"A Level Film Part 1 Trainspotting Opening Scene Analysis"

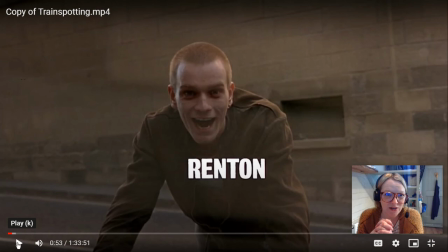okay so each of the male characters get their own little freeze frame introduction and it's really interesting where Danny Boyle chooses to pause the freeze frame because
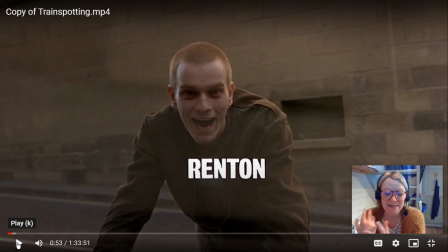they're doing something that appears to be quite stereotypically aligned with their character okay
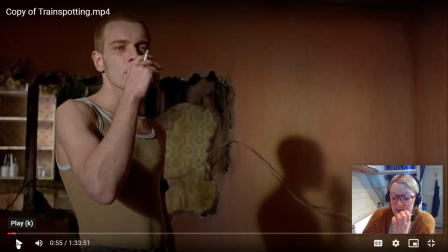let's keep going choose good health low cholesterol okay so as he continues to list all the trappings of capitalism and consumerism that are homogenous mass we are you know we have this um obsession with and
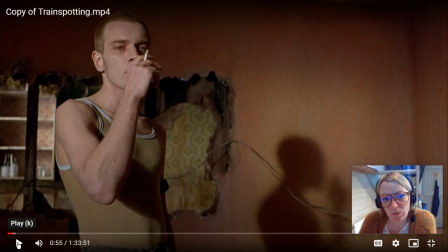but the same we have now these juxtaposing images so here we are we are um looking at renton here and we've got basically this is a really interesting shot two rentons on the screen So we've got the man and then we've got this shadow,
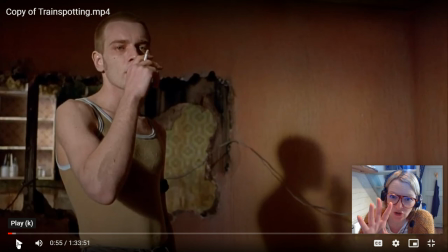this kind of shadow self sort of like element here, just to show that this is a character. He's implanting the seed in the audience's brain really early in the exposition that Renton has the potential to be duplicious,
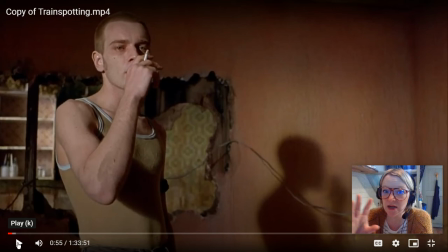two-faced. He has this, you know, we know that later on in the film, he betrays his friends and he has these two kind of like sides to his personality. And we kind of see that here, it's indicated here really, really early, this sort of like this shadow self projected onto the wall.
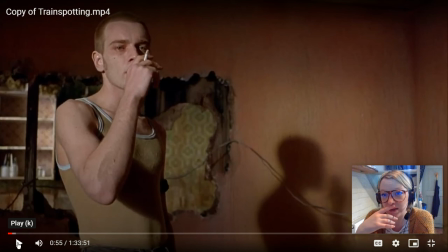And the places where characters are introduced to us is really, really interesting as well. So in this room, in this place, it's really decaying. It's broken, much like Renton himself.
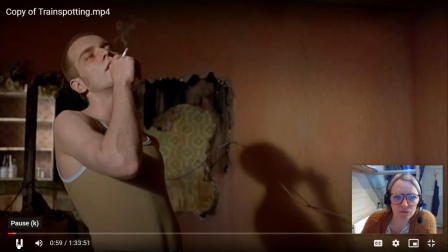From dental insurance, choose fixed interest mortgage repayments.
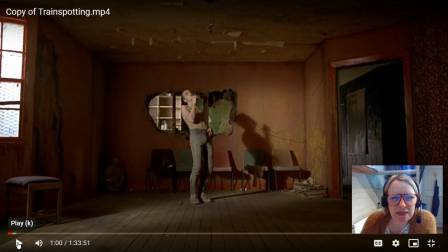Here we go. so you can see it better now so this room it we can see that it's crumbling it's decaying that be could be connotations of renton the decaying of his health and his mental state but also it could be um connotations and all about the society in which our characters are
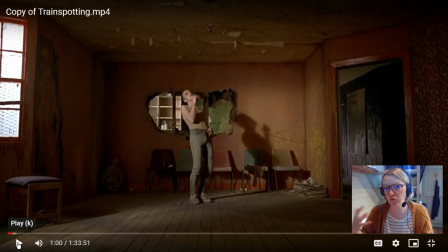living in at the time in which the film was made and set so we have this idea of society crumbling as well what's really interesting here is the colours are amazing. We've kind of got these colours that once looked as if they would have been quite vibrant,
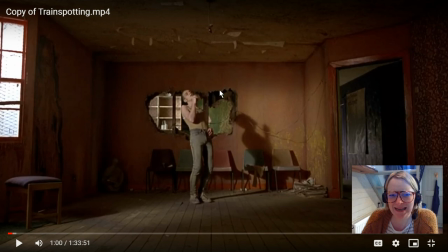but now they're sort of like decayed and degraded into these sort of sickly pastel colours within the frame. And even though there is natural light in the frame, we see it's kind of got these bars and these cracks in the walls.
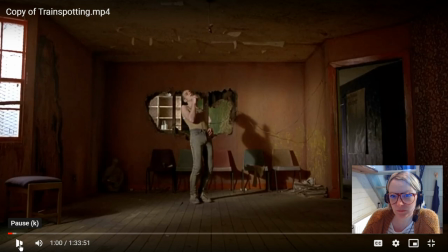So it's kind of got connotations as well of claustrophobia and entrapment in this
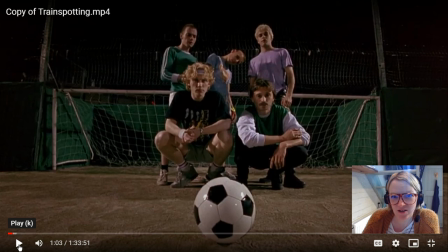scene okay here they are so we have this group of people the friends and they are all dressed quite individualistically I think I'm
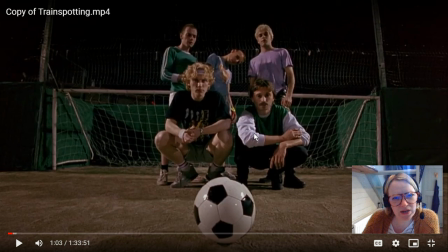gonna get this wrong I'm really sorry I I think that Begbie and Renton are in Celtic colours and the rest are kind of like in things that, it always strikes me, it kind of looks as if they've been,
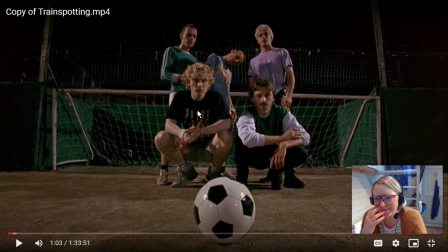they've dipped into the, like the lost property, sort of like thing at school and sort of like just had to put something on. So this is a, this is like a,
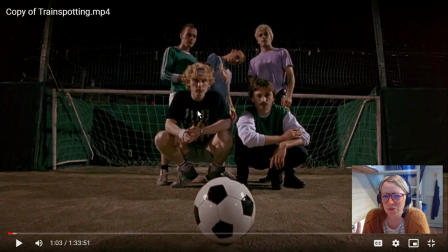I'm still sure it's made to look like a team photo that you get at the beginning of like a tournament or a match. And at the front, you have the two characters that are clean.
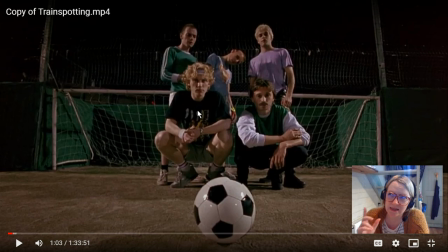And at the back, you have the three characters that are addicts at the moment in the narrative. And they're really introduced as sort of like individuals rather than a group as such.
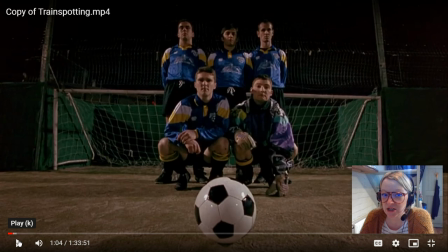Compared to the other team. Let's have a little look. Here we go. So these guys are representative of the homogenous mass.
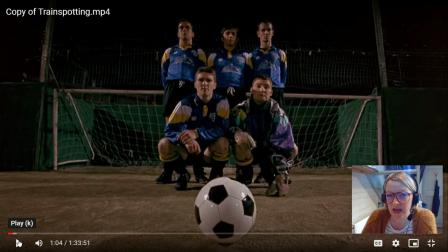Can you see how they all look the same? They all dress the same. And there's a kind of elevation here of status as well. They all obviously clearly have the money to buy like as kit. So it's all about like status, class perhaps.
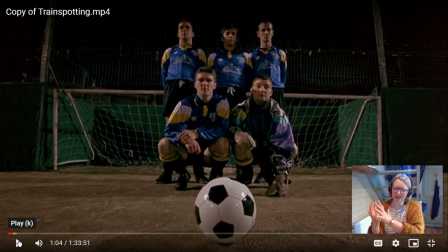And this idea that they are a team, they are a unit, whereas the other group is kind of like they look as a bit more chaotic, a bit more like individuals. This group of people actually are a team made up of, I can't remember the name of the team,
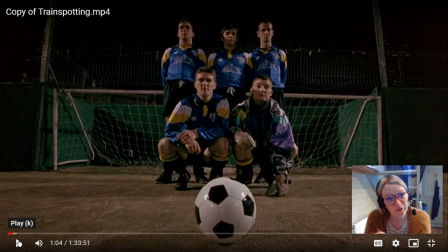they're a team made up of former addicts that were consultants on the film that helped them to sort of like capture that feel the rush element and capture some of the thematic elements and they were given this small role in the film.
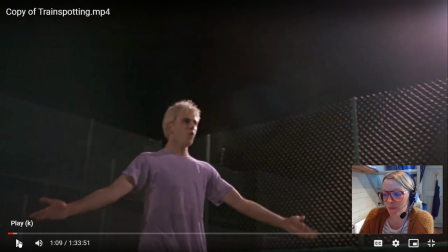here we go so we have sick boy um sort of like doing a dirty tackle and then sort of like not taking ownership of it um you look that bit of mannerisms there is kind of like what what it's not my fault so we've kind of like got performance wise we've got each
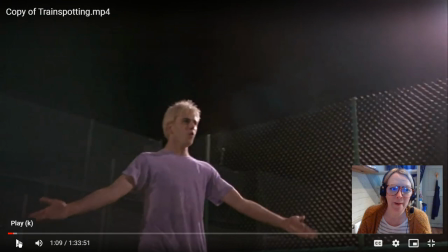character kind of like doing something that is typically you know atypical of their persona um so it's a really good shorthand for danny boyle to um introduce what is quite a big sort of like you know quite a big group of different characters um all together
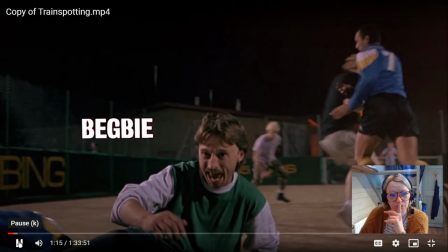fabrics choose diy and wondering who the fuck you are on a sunday morning choose sitting on
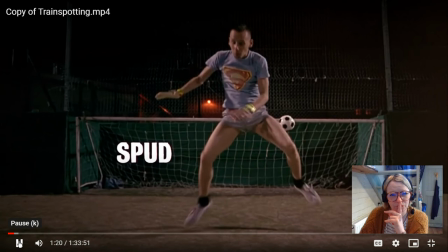the couch watching mind-numbing spirit-crushing game shows stuffing fucking junk fruit into your mouth
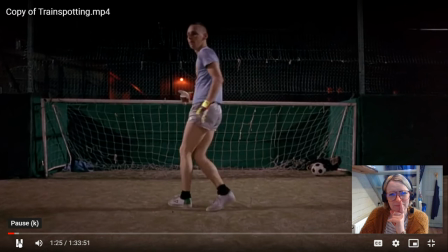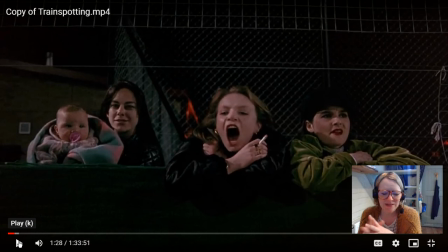okay so um they're all doing um things that are typically them i really like that begby um is really loving um like going in there with um a dirty tackle and tackling that bloke to the
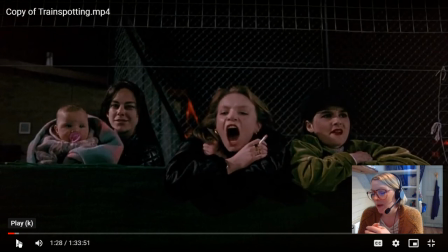ground poor old spud um he you know you know his character just from that little instance it tells you so much um about um about his character um so they all get a freeze frame with their name female characters here they are um they blend
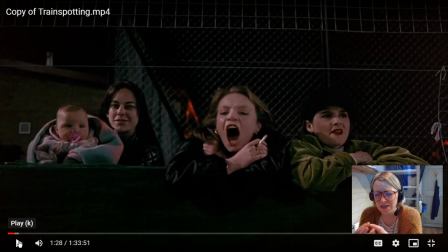into the background um we have baby dawn in those sickly colors that we're starting to make kind of starting to make links and connotations of addiction and then we have the um like the other female characters really blending into the background.
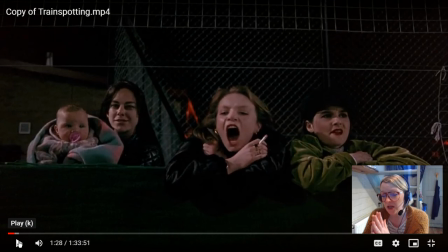That's the idea here. In terms of narrative, the narrative is restricted to Renton primarily. So if something's not important to Renton, then it doesn't really get explored very much in the narrative. So these female characters, this is quite a hyper-masculine narrative at the moment.
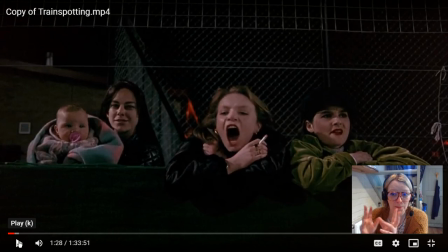So we don't have any interest in these women. They are just background, nothing really more than props in terms of how they're presented um i always think it's quite striking how alison has got a really interesting arc
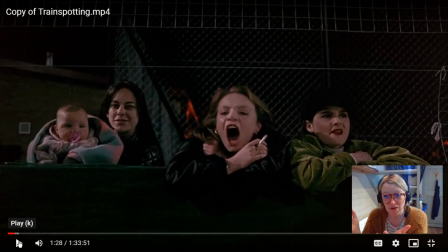um but her narrative is not explored she just seems to disappear from the narrative and we don't know what happens to her um after dawn dies so um we um yeah so it just
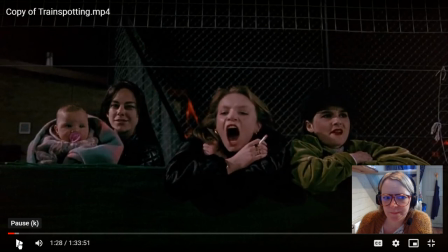demonstrates here that um females in this narrative aren't considered to be significant
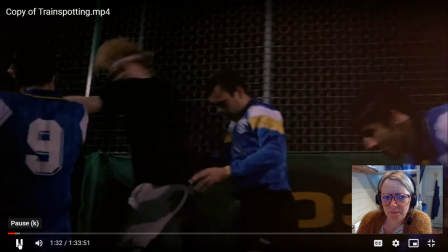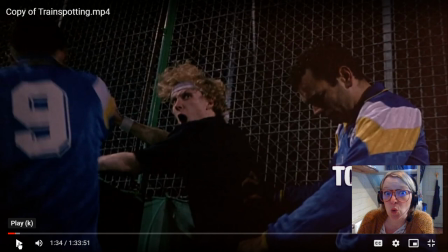so Tommy there he is so it's quite significant that Tommy is the moral heart and soul of this film he is the the warning to the audience isn't he he's sort of like he's clean he has a job he has a girlfriend has everything going for him but as soon as he